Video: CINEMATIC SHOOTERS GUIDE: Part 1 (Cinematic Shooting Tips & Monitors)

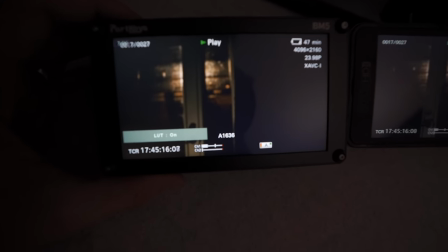8:18 As you can see, it's very bright, But when I put the LUT on it's much darker because this is the way I'm going to color correct it Same with here with my 502 can turn that off
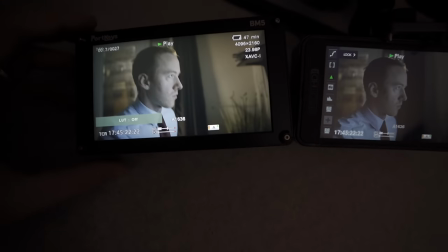8:27 Here's both of the LUTs off you can see very light
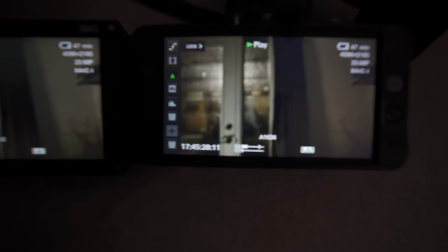8:31 It's our actor there just this is seen as him going to the computer with the BM5 here It's just one quick button to turn it on.
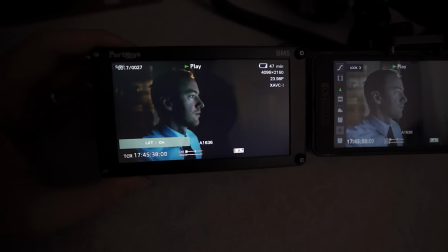8:38 So here's what it looks like with the LUT off Here's what it looks like with the LUT on and what's great with the BM5
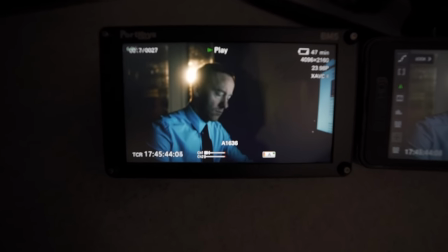8:43 is I can load dozens and dozens of LUTs onto that via USB key on the 502.
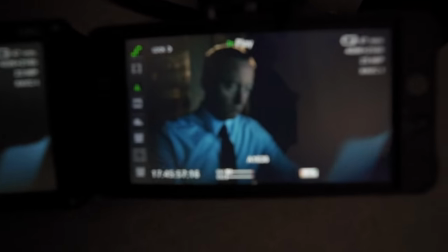8:49 It just sits there on an SD card and you can just see how much brighter the BM5 is.
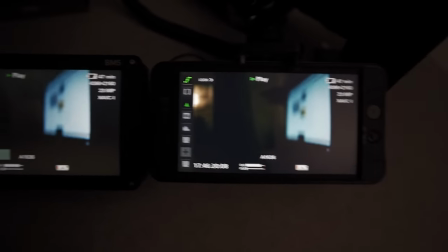8:55 Now, I know there's a lot more cameras like the Blackmagics that allow you to do this much quicker in camera, but again, you're working off a small monitor.
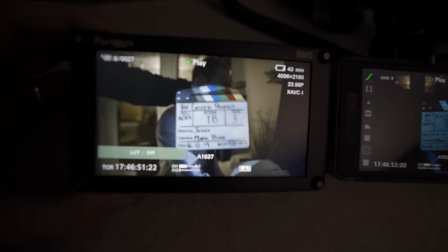9:03 So I want a big monitor when I'm doing this. So constantly looking at what it's going to look like for the final color grade.
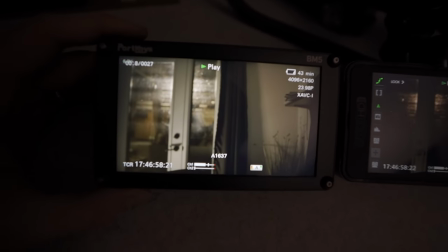9:09 And it gives me an idea too, to know what's going to be the brightest in the scene because right now this entire scene looks like it's bright
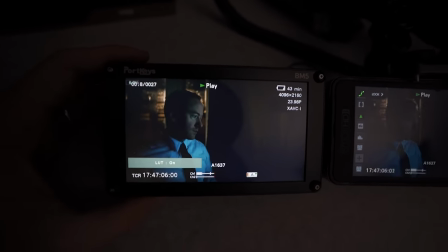9:16 but if I add my LUT that I'm going to be working with in post you can see it's much darker but it's way more moody here's
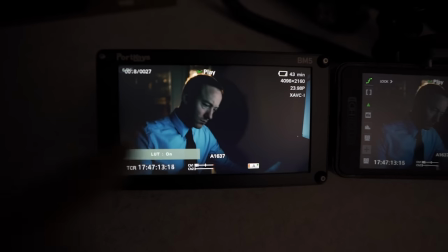9:23 with the LUT off here's with the LUT on much prefer obviously with the LUT on and if you're interested in these LUTs maybe I'll
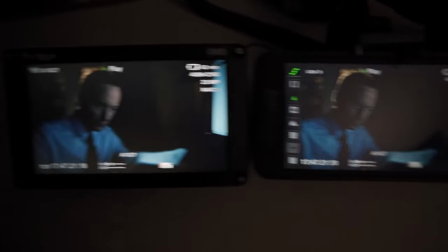9:31 release some of them I don't know they're just ones that I've created over the years on my films but I have to shoot with LUTs when I'm on set
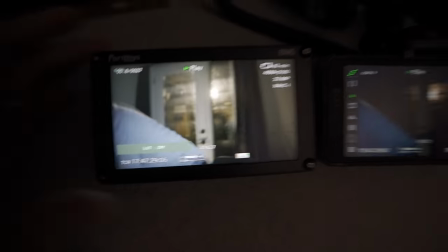9:39 gives me an idea of what we're going to be doing in the final color grade so i know i'm talking about things that are fairly expensive like monitors although like i was saying the port keys here is 500 about my 502 the whole package for it for like two thousand dollars like four years ago so much more affordable and much brighter but i know small hd has released brighter monitors since but all that to say i love having a monitor on set and it's my most important tool as a cinematographer to see what the camera is getting and to understand what the film is gonna look like for the final color grade because I don't want any surprises. I don't want to be passing along to the editor and being like oh my gosh that looked way different when you put the LUT on. I want to know that the way I was designing it on set is gonna look good in post-production. Oh by the way if you're liking the music in this video which you can probably barely hear right now because it's so quiet I'll bring it up. You can get a free trial for that. It's from actually musicbed.com. I love Music Bed. My film like Rescate, pretty much all of the music was from Music Bed in that film. I use it for a lot of my films.
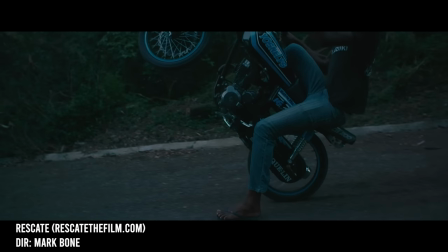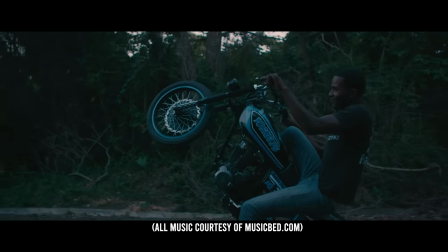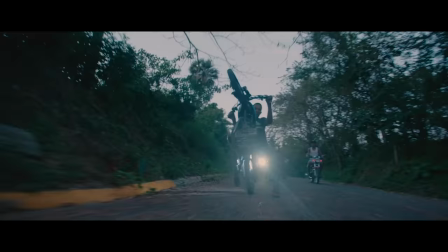You can get a free trial right now in my description below. You can click on that. They have amazing cinematic music. Check out Music Bed if you haven't already. They are awesome at what they do. So just to recap everything, you want to make sure you're shooting your skin tones around 70% IRE. And to determine that you want to be looking at false colors or a histogram. Personally, I prefer false colors because it's just a quick way to look at the scene. That's if it is really good false colors. Some monitors have bad false colors in the sense that they're not really accurate to look at. So a histogram is better. What's really cool with the BM5 is it has so many different waveform options and they're all very detailed. But in the end, I just prefer my false colors because I can quickly look at what's happening in the scene. So for you as a cinematographer, again, make sure your subject is the brightest thing in the scene. But sometimes too, you want your subject silhouetted.
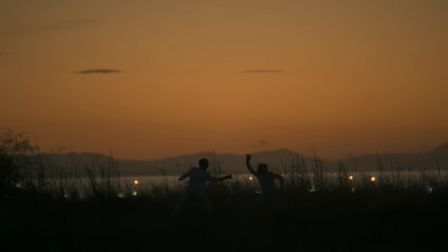11:54 You don't want them to be the brightest thing. And in a way that actually makes them the most defining thing in the scene. So your eyes are still attracted to them because you've shot it a different way where everything else is bright, but your subject isn't.
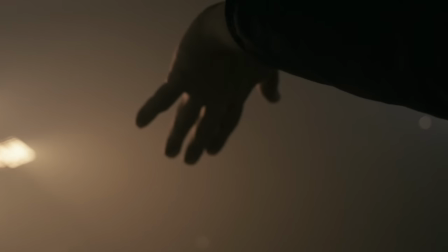12:05 But for you as a cinematographer, you're trying to control the light in the scene so that your subject is standing out. So I hope these tips helped. Make sure to get a monitor, guys. I know it's a really expensive thing to have, but you won't regret it. You'll really enjoy using it. I never shoot without having a nice monitor on my camera.